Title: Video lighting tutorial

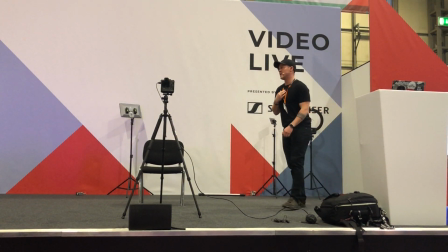(4:07)
So if I could ask Sarah to come up now, that would be amazing, thank you. And if we can switch to the view of the camera, that would be fantastic.
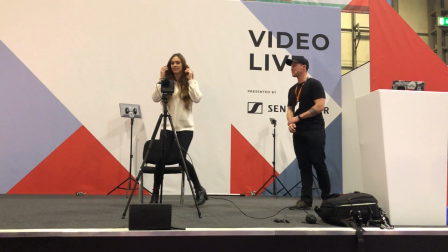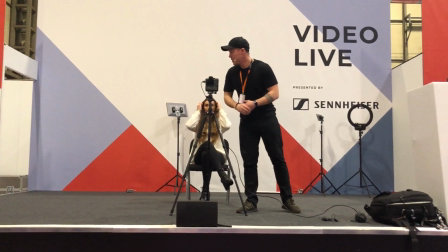(4:20)
So cool, so you can see that we've got the camera set up at the moment. Now, let me just make a few slight adjustments.
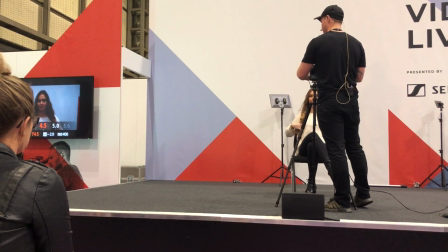(4:29)
I would say about there.
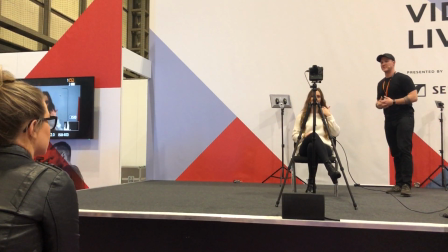(4:30)
Now, if Sarah was on social media and she was trying to deliver a message, if you saw this at the quality of the video, would you continue listening or would you switch off?
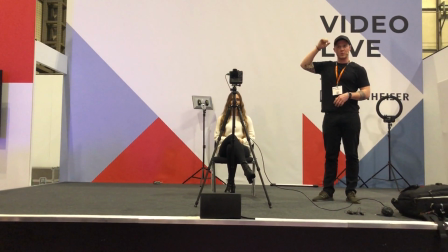(4:40)
Continue listening or go? You'd go elsewhere, yeah, it's poor quality.
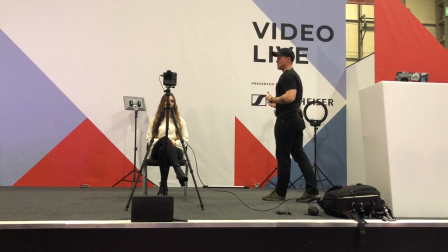(4:43)
So what we want to be able to do with our talking heads pieces is we want to be able to do a couple of things. want
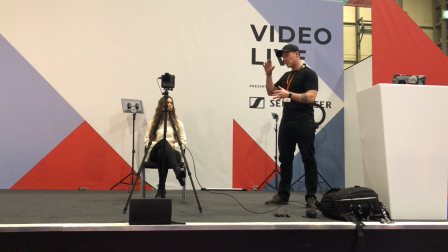(4:49)
to be able to separate the subject from the background. So That is going to allow you to be in focus throughout the whole, the whole topic that you're covering.
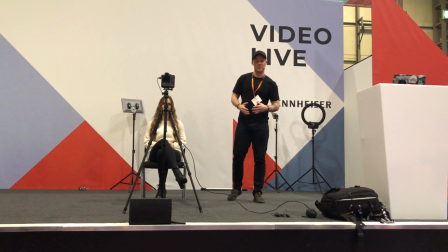(4:56)
If you start to blend and merge between the background, people become distracted, and you want the attention to be, really exclusively on the person that's pitching.
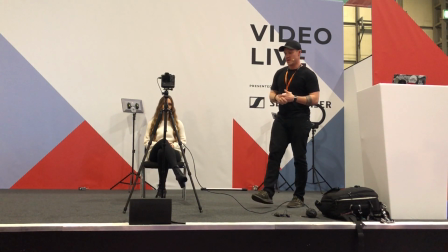(5:04)
So in order to do that, what we'd want to do is we'd want to use what is known as a kicker light.
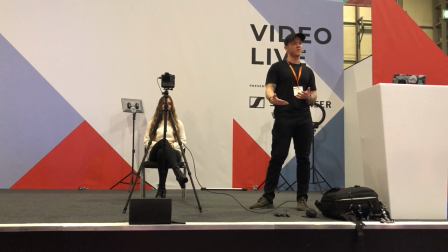(5:09)
So a kicker light is effectively separating our subject from the background. That gives us a level of depth.
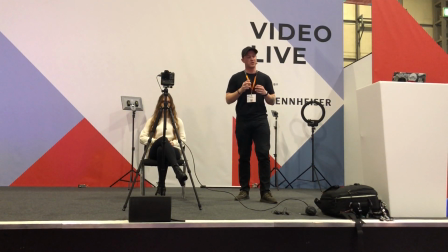(5:15)
When we're shooting video and when we're shooting stills, there's two ways we can create depth. We can create depth with the lens.
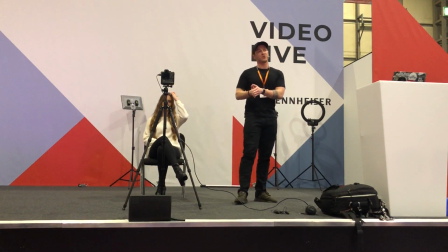(5:21)
If your lens has the ability to shoot at 1.4, 2.8,
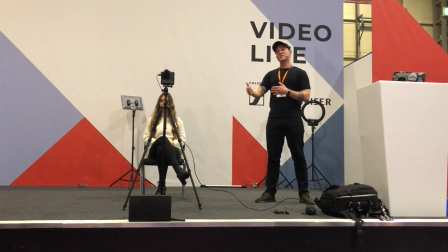(5:24)
3.5, the lower down you go or higher up in that number you go, the more separation you'll have, the more you'll separate the subject from the background.
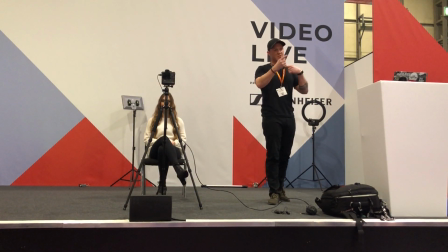(5:32)
Because in video we want to keep as much in focus as possible so the focusing isn't continually switching, we want to use the light to create that separation.
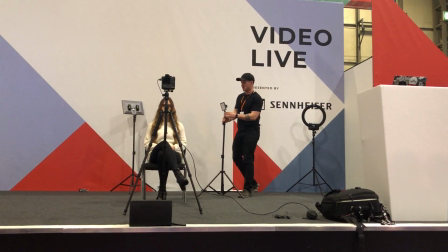(5:40)
So what I'm going to do is very simply, using this little chap here, which is a Lux Pan 23, so it's a portable LED light, and it's got a battery powered in it. And what I'm going to do is I'm going to set this up, and this is the great thing with using LEDs.
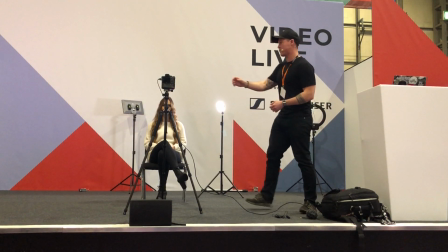(5:53)
You guys can see the results we get as we're going through that process. So let me just get Sarah in focus.
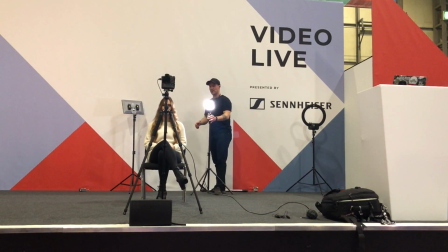(5:59)
Now what I'm effectively doing is trying to separate the head from the background.
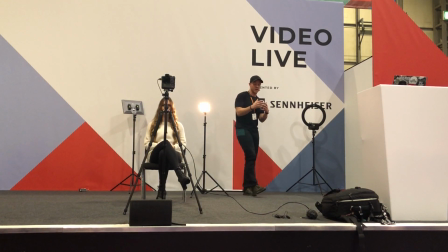(6:03)
Now with hair, if you look at Sarah's hair colour, the tonality of it, if I throw an orange light on it, it's not that flattering.
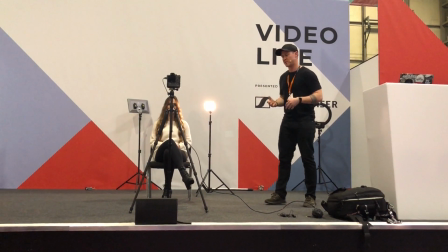(6:11)
Hair looks very healthy when there's a natural shimmer to it, so I prefer to shine a very white,
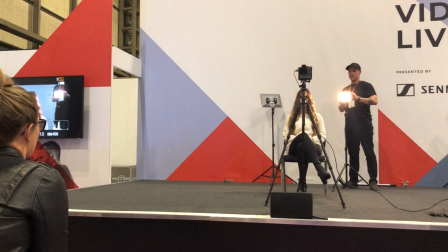(6:16)
pure light on top of it, which will create that shimmer, which will help separate Sarah from the background.
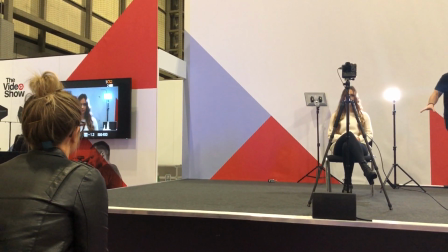(6:21)
So you can see there, we've got one light set up, and there we go.
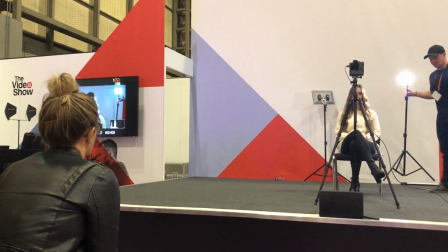(6:25)
We can also, if we wanted to, if we only have one light available, we can bring this to the front, and we can shoot here.
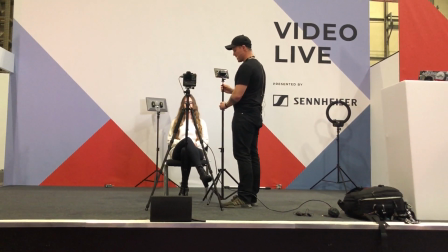(6:32)
Now, due to the sort of size of the LED, we're quite limited to power, so if we wanted to improve that,
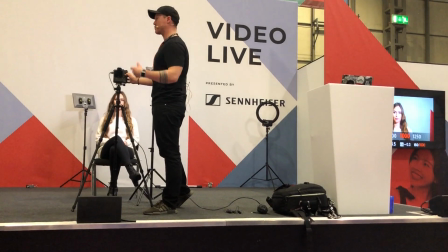(6:37)
we'd have to up the ISO rating to be able to sort of capture the light that's available. So that's a very simple one light setup.
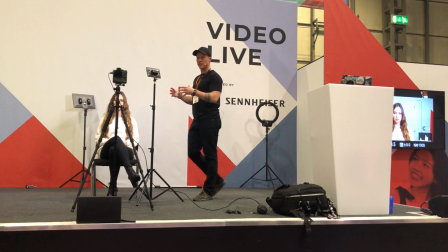(6:43)
This would cost you £100 to go about doing it if you were doing simple headpieces. Now if you want to take this a little bit further and improve the production value, let's just drop that back down.
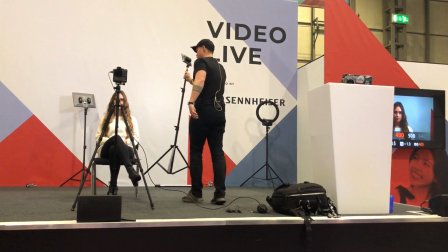(6:53)
So we drop down to 500, 400. What I'm going to do is use this to separate Sarah from the background.
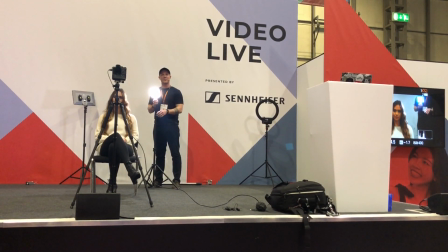(7:00)
Now, nod of heads. Does this separate Sarah? Can you see a kicker on the hair?
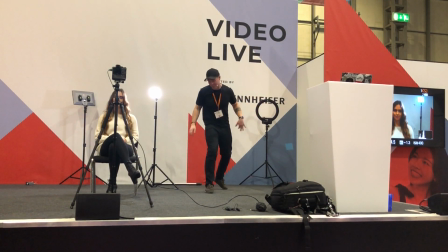(7:05)
Have you got that? Yay, nay? Good, okay, because I can't actually see from here, so I have to keep coming forward. So then what we want from here, once we've created that separation, we want a key light.
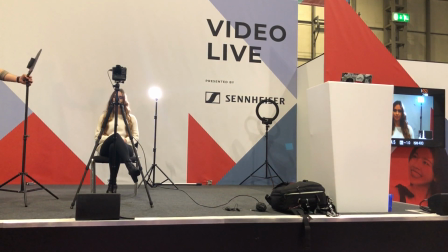(7:14)
So this is going to be our key light, and this is going to have the most drastic impact in terms of the production value we create.
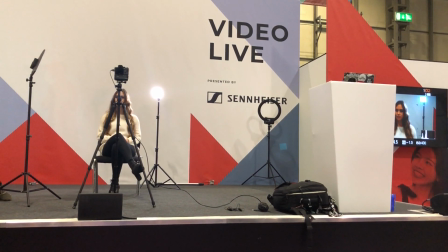(7:19)
So as soon as we turn this on, you'll see that this will be very well exposed, and you'll start to see the separation and the key light falling on.
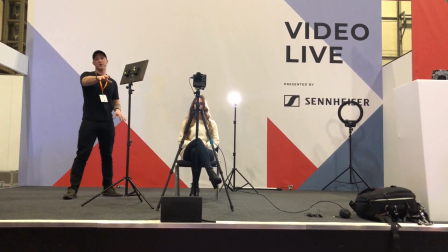(7:26)
I would always recommend, if you have your kicker this side, put your key light this side, because what will happen is this is always going to be a stronger light, okay?
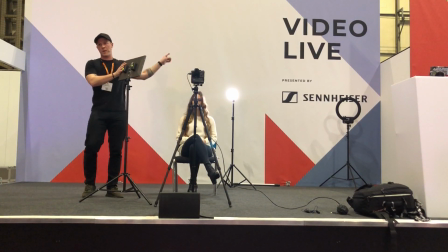(7:34)
And if they're sat parallel to each other, this is going to have an impact on that power, and it's going to stop that separation.
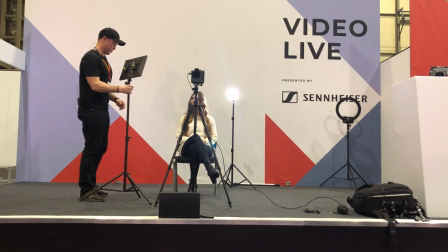(7:40)
So having them sort of opposite each other is great. So as I pull this up,
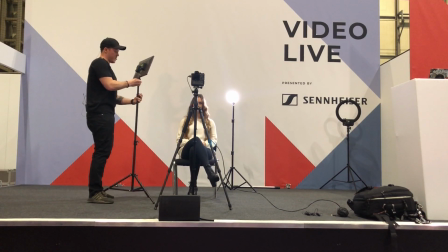(7:49)
just a smidgen, and drop that in there. Straight away you see a huge difference.
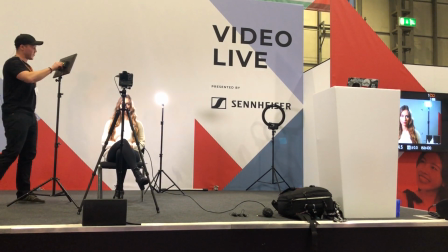(7:55)
That has the most amount of impact in terms of the production value that we're creating. Again, because it's bi-colour, Sarah's skin tone, that's not very flattering, so we want to try and get as accurate as possible.
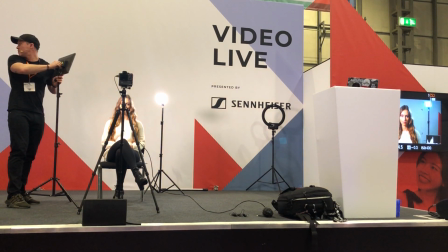(8:04)
So from here, what we will do is we'll adjust the colour. That's too flat, so we're set about here.
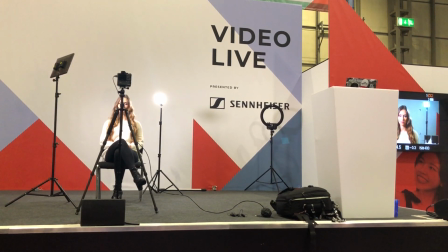(8:11)
I've got the colour right. I've created kind of this Rembrandt look.